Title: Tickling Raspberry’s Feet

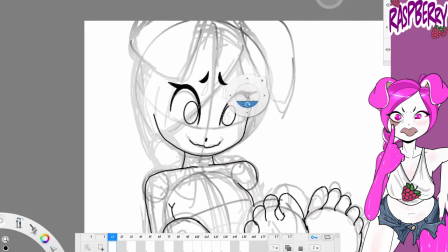I tried to keep them from moving as little as possible, because those are the two spots that I kind of wanted to rotate from.
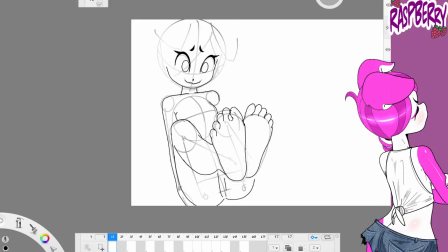And right here now you see I've kind of gotten her movements down.
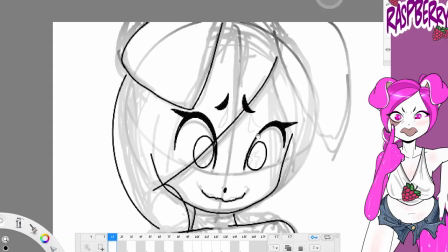So now I'm going back in and I'm using that first initial rough drawing as a little bit of a guide.
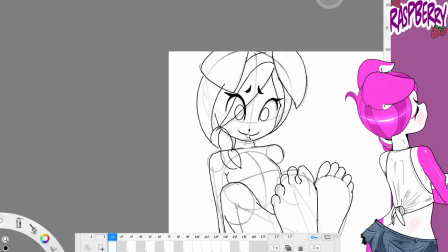I'm going in and just putting in more and more detail, and as time goes on, I keep erasing the old stuff and keep putting on the new stuff.
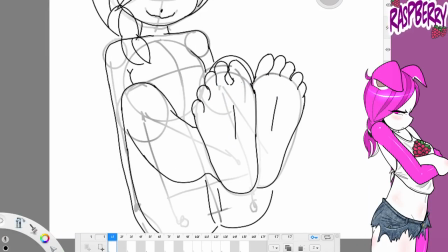And also with her feet too, I'm going to have her toes crunch in, so which I'm sure all of you will enjoy.
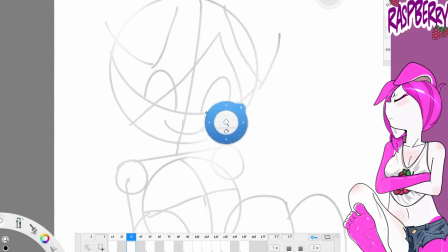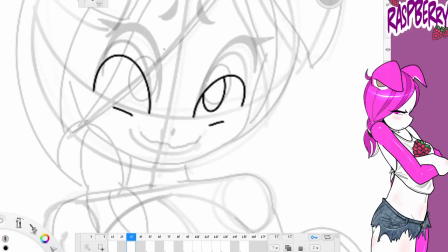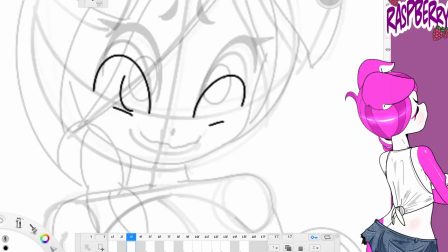I know I've had a couple of people mention this, even my wife mentioned this, that Raspberry's eyes,
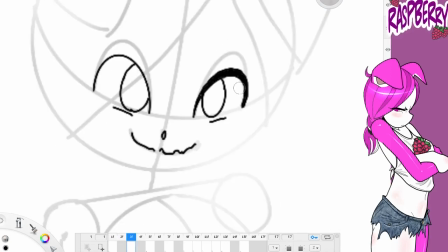never quite drew them like this before. I drew them very big, kind of very tall and narrow and very big.
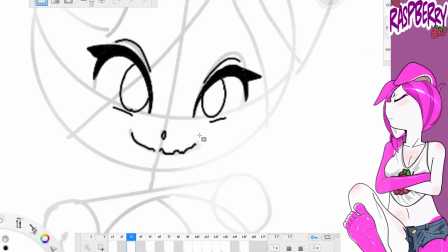And the reason I did that is because, to be quite honest, they're easier to animate.
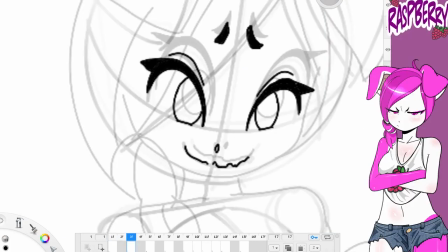Bigger eyes, at least for me, I just find them easier to animate. And I had some, I saw some people on Twitter
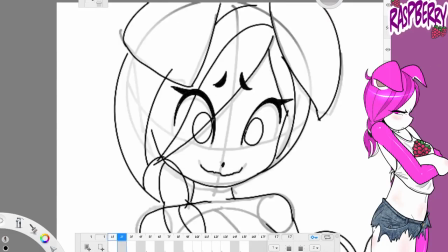posting too that they've actually never really seen Raspberry kind of with a facial expression like this, with a smiley facial expression.
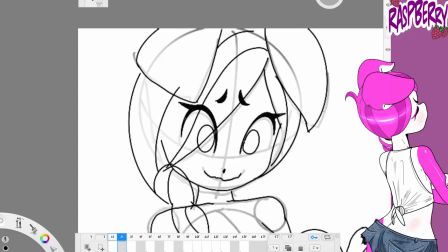She's always more like, you know, pouty. And I guess first time for everything.
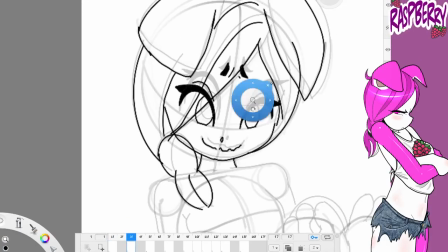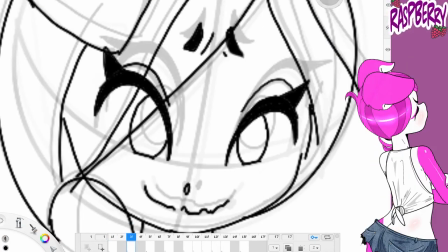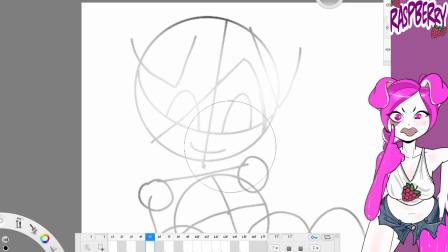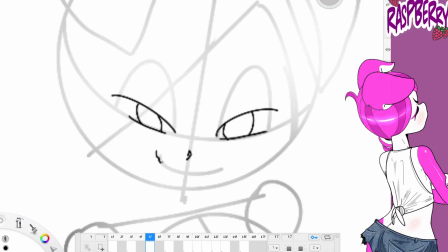So basically what I wanted to do with Raspberry with her face was I wanted to have her head turning to the right and kind of going down a little bit,
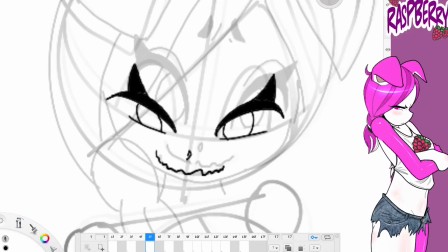and then her, you know, closing her eyes and scrunching them, and then also like clenching her teeth like she's trying to hold in laughter.
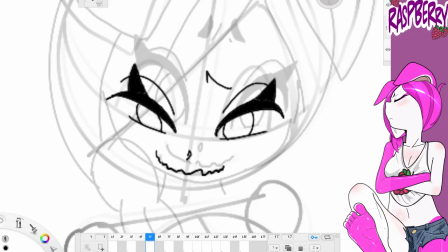So one of the things as far as like with eyes, and I learned this just from studying
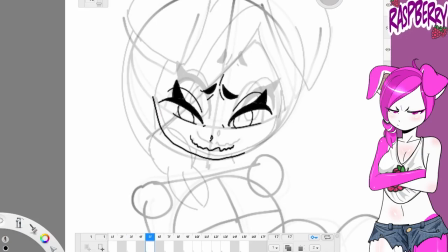my own face in the mirror, is you kind of learn where like creases in the face happen when you kind of do different facial expressions.
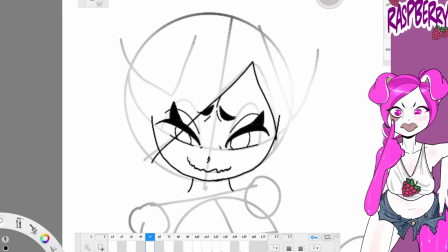You crunch your eyes and everything, and what lines form, and if you're, you know, old as dirt like me, you get a lot more lines form.
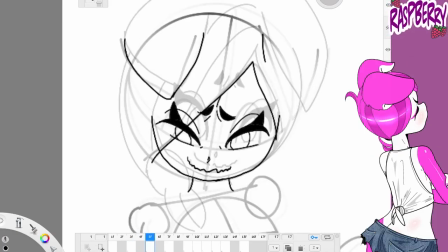So I don't want to put quite as many lines on Raspberry's face,
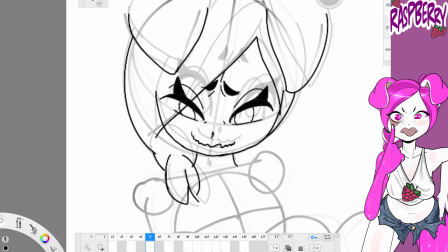but especially in the brow area, kind of like under her eyebrows, when you kind of like bring your eyebrows down, you know,
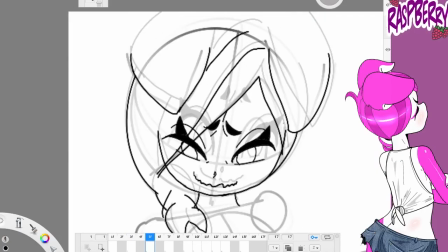as you're like, you know, scrunching your eyes, you're squinting them, you know, you start get certain lines forming.
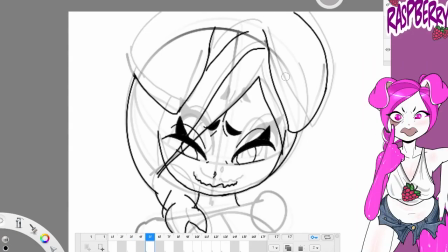So animating faces is a lot of fun. I really enjoy it.
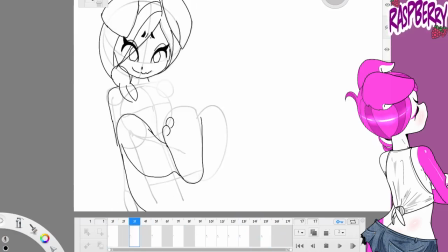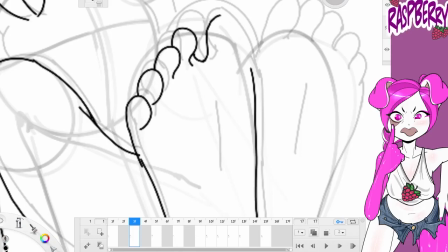Here come them toe crunches. You ready?
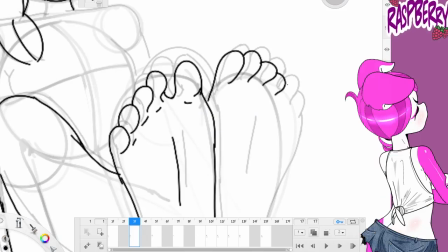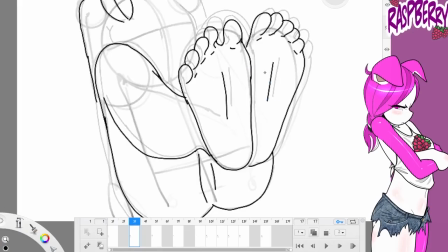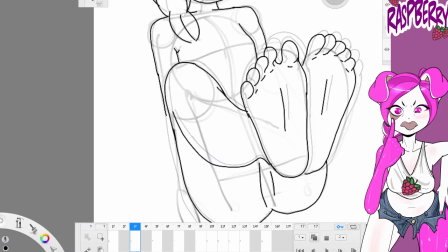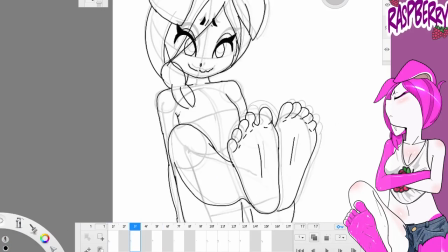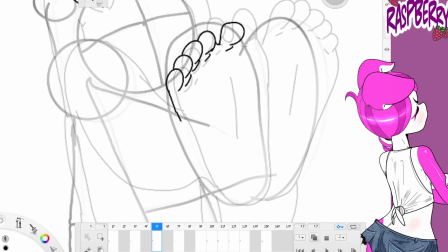So one of the things coming up here in a second, like I said before, I wanted her feet to kind of be pulling away from the viewer.
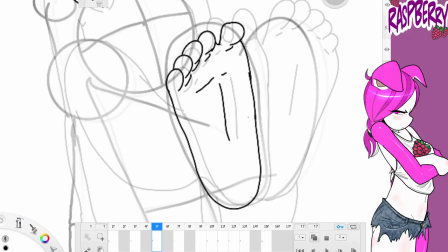And in order to kind of like kind of pull off the effect a little bit,
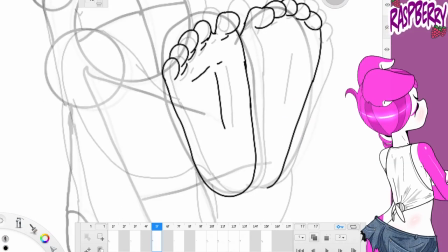what you'll see is as her feet kind of go away towards her chest, I kind of shrink them a bit so they get a little bit smaller.
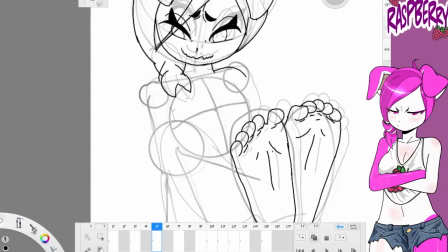It's just an added effect to help, you know, again, when you're working with 2D lines and not an actual 3D animation, you know, software.
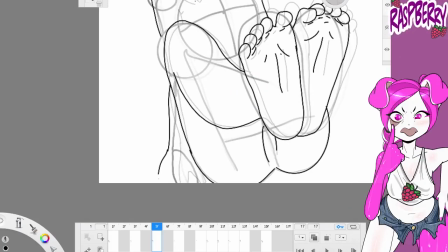You gotta improvise, and just one of the illusions you can use to make things look like they're getting further away from you is you just make them a bit smaller.